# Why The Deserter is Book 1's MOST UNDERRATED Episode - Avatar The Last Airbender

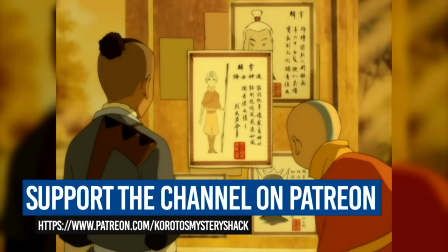But at the same time, very visually we are shown that there are two sides to every story, with Sokka then noticing the wanted posters on the other side of the notice board.
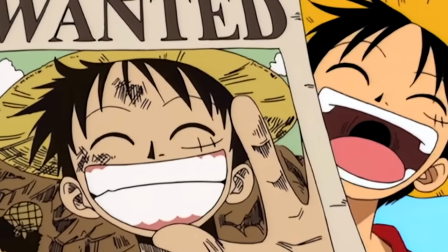Aang of course pulls a bit of a Luffy and is actually excited about his wanted poster,
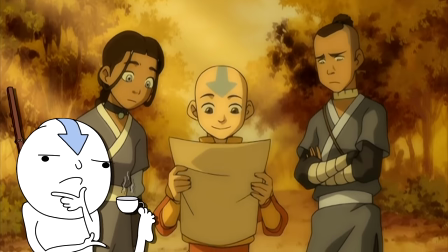but I think the most important point in all of this is that it establishes a very clear point of reference as to how Aang views firebending,
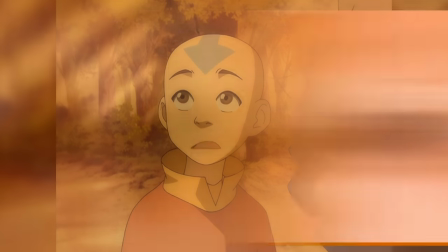with him yet again just saying that he has to master firebending. Having spoken to Roku and at least somewhat come to terms with him running away,
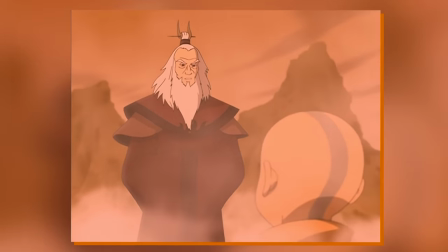he wants to be the best avatar that he can be, and so, just like water and earth, firebending is simply a thing that he must learn.
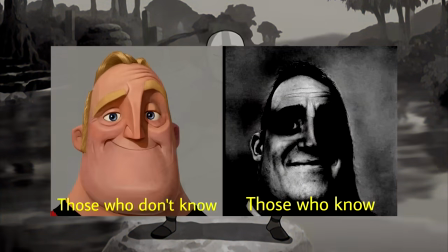And it's of course not long until that curiosity is tarnished, but okay, let's not jump ahead.
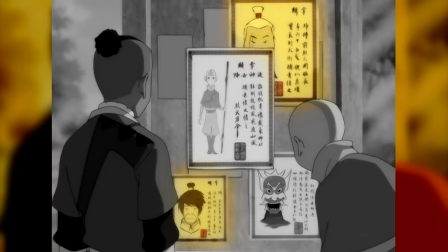But another thing to note here is that alongside Aang's poster, there is also Zhang, Zhang, and Che, but importantly, both are still depicted with their top knots.
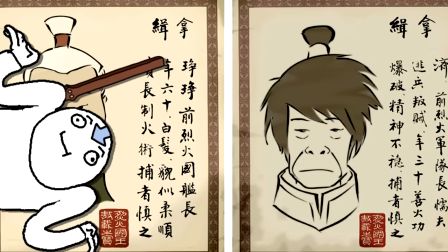Before I get into overanalyzing, the purely practical interpretation is that this is just their last known appearance, and so that is what the poster depicts.
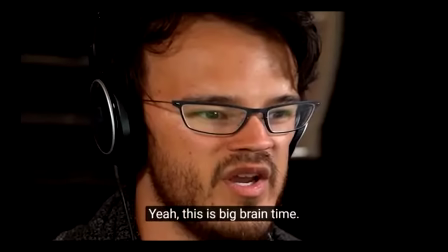You know, if you want to find someone, you're probably going to use the last known description, right?
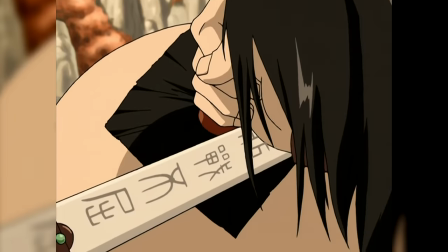That said, in the wider lore of Avatar and as we'd see with Zuko and Iroh, the topknots are an incredibly important sign of honor in the Fire Nation's culture.
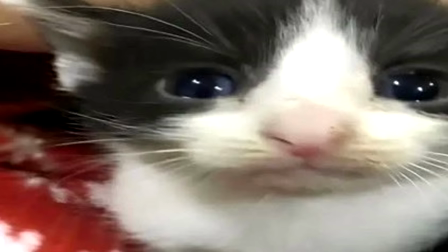In The Rise of Kyoshi, Jianshu cut Rangi's topknots as an explicit threat.
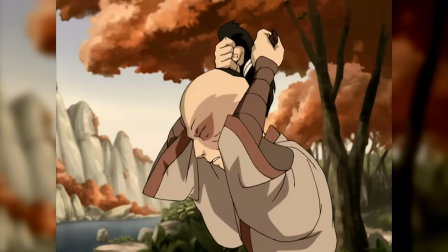And of course, Zuko and Iroh cut it themselves as a symbol of them leaving the Fire Nation.
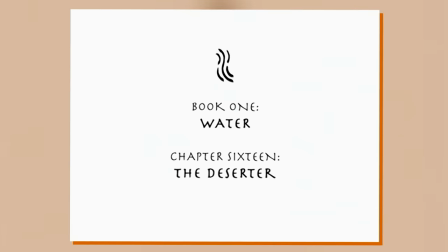So again, going back to that title of deserter and the negative connotations around that,
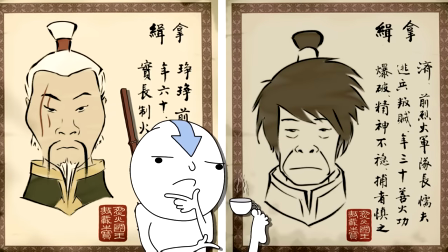their posters still depicting them with their topknotts, I think creates another interesting dichotomy of what desertion really means with something like the Fire Nation.
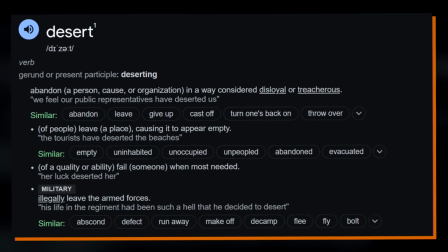Traditionally, you'd presume desertion to be a sign of cowardice or rebellion or something along those lines.
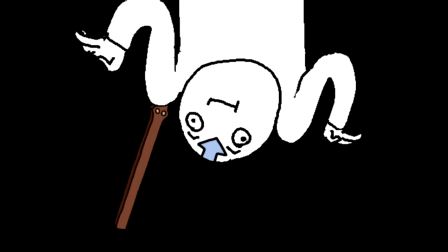Neither of which would likely translate into the deserting soldiers cutting their own topknotts.
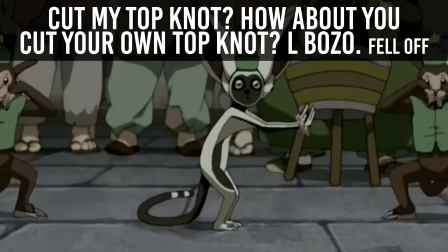I mean, chances are, if they desert, they hold mixed feelings about the Fire Nation as is, so their symbols of honor wouldn't apply to them either.
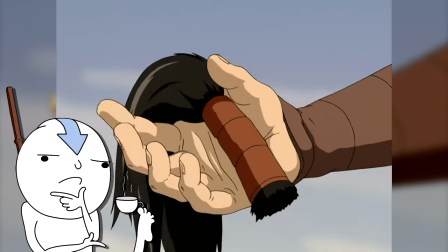But with Zhong, Zhong, and Che, their situation is much, much closer to that of Zuko and Iroh than it is to just some random soldier.
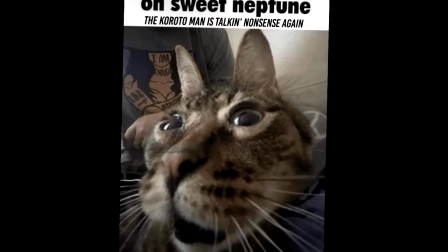Both deliberately abandon the style and let their hair hang loose. But okay, that is like definitely overanalyzing and the posters are literally just what the Fire Nation knows.
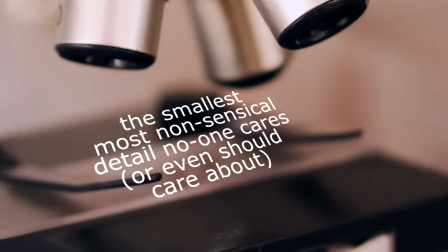It's really not that deep.
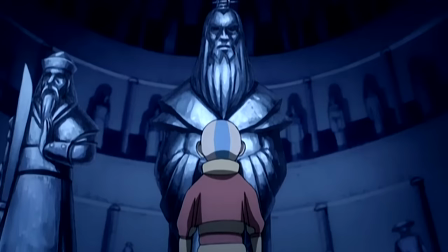Never forget that despite Kiyoshi Island being literally the next episode, the Southern Air Temple still shows Kiyoshi as just some random dude.
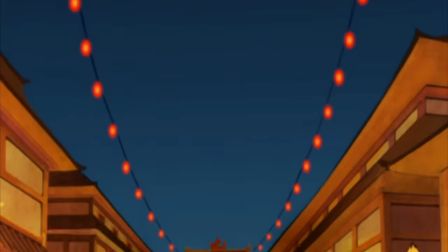As the gang begin exploring the festival, they go to pick up some masks.
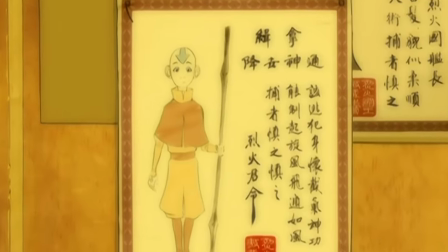Again, the obvious reasoning here is, you know, the wanted posters within walking distance and probably plastered all over the place here as well.
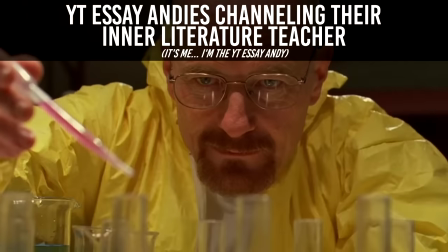But this is a story, and more often than not, a wall is never just a wall, and a mask is never just a mask.
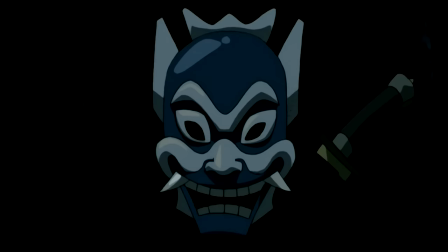So much like with Zuko and the blue spirits,
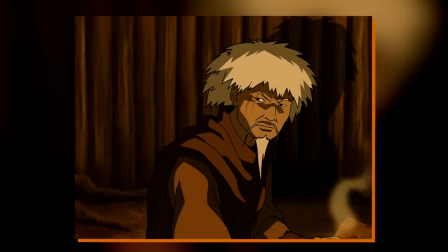I think this whole mask thing may rather tie in with the metaphorical mask that Zhang Zhang wears, and the hatred he feels for himself and his elements.
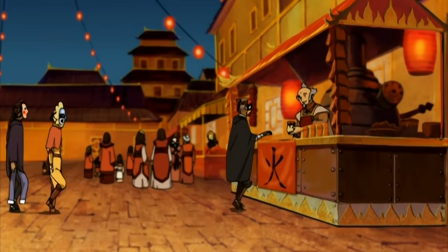Or more generally speaking, when everyone is masked, suddenly those lines between nations are blurred, and even the avatar can just calmly walk among these people.
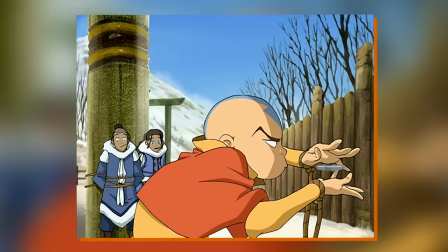The avatar is an important force, but at the same time, he is also just a person, not some mythological being.
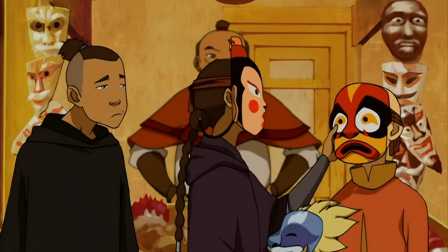In a very roundabout way, sometimes the masks people wear actually reveal their true faces.
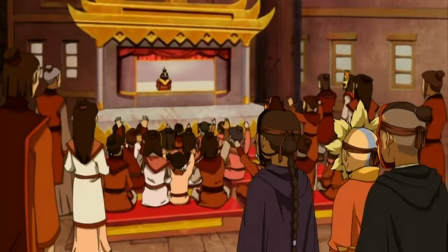Well, actually, I say that, but that's kind of a mixed bag, because they also see a low-key,
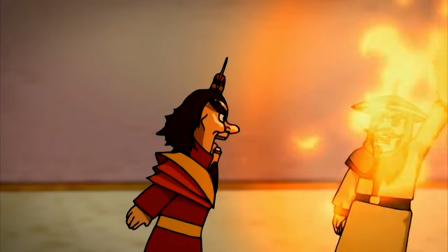actually kind of high-key, disturbing Plague of the Fire Lord straight up burning the Earth Kingdom soldier.
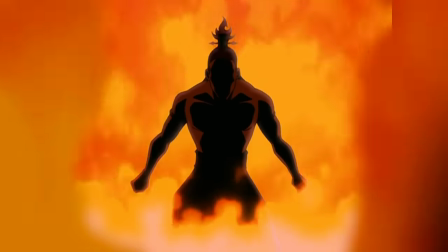Which, number one, continues the trend of the Fire Lord being this horrific fire-breathing monster,
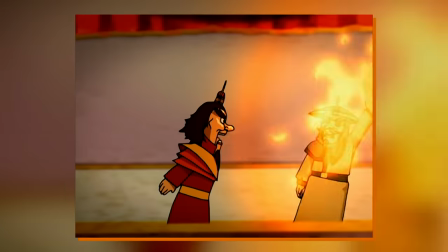Number 2 depicts the indoctrination of the Fire Nation as even the kids just cheer at the play despite the,
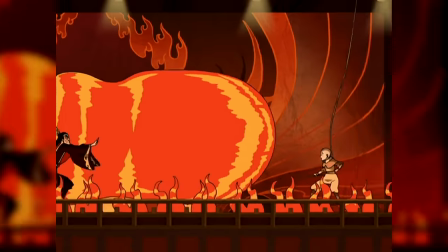well, disturbing events, something we'd see on full display with the Ember Island players.
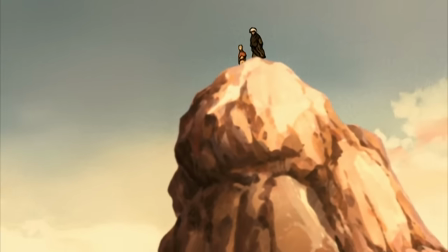And finally, Numero 3 also reinforces that firebending comes from the breath angle we'd see many, many times throughout.
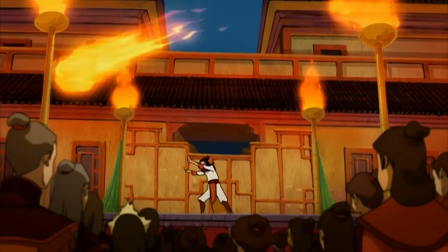But the most important thing here is of course the bender slash magician slash play slash trick dude.
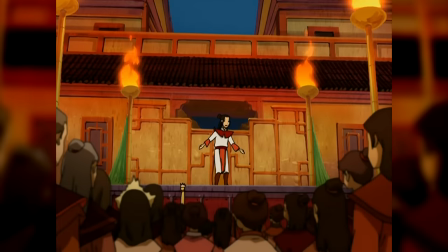Much like with the posters and coming here in the first place, Aang is super excited to be called on stage.
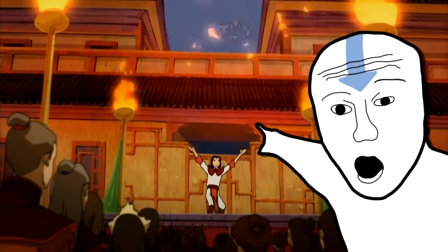To him, all of this is just some good ol' bands and his avatar duties are… well… let's say not at the top of his mind.
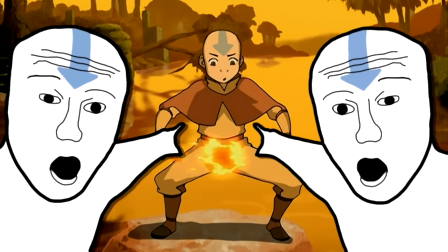Which also very nicely sets up for his own attempts at firebending later in the episode.
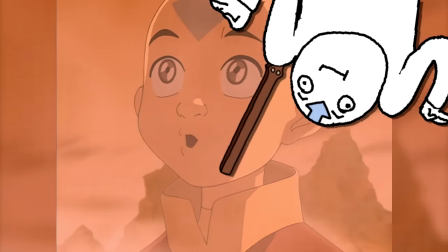I think there is definitely a degree of him wanting to be the avatar and learning the elements, but here, I think he kind of uses that as an excuse to just goof around.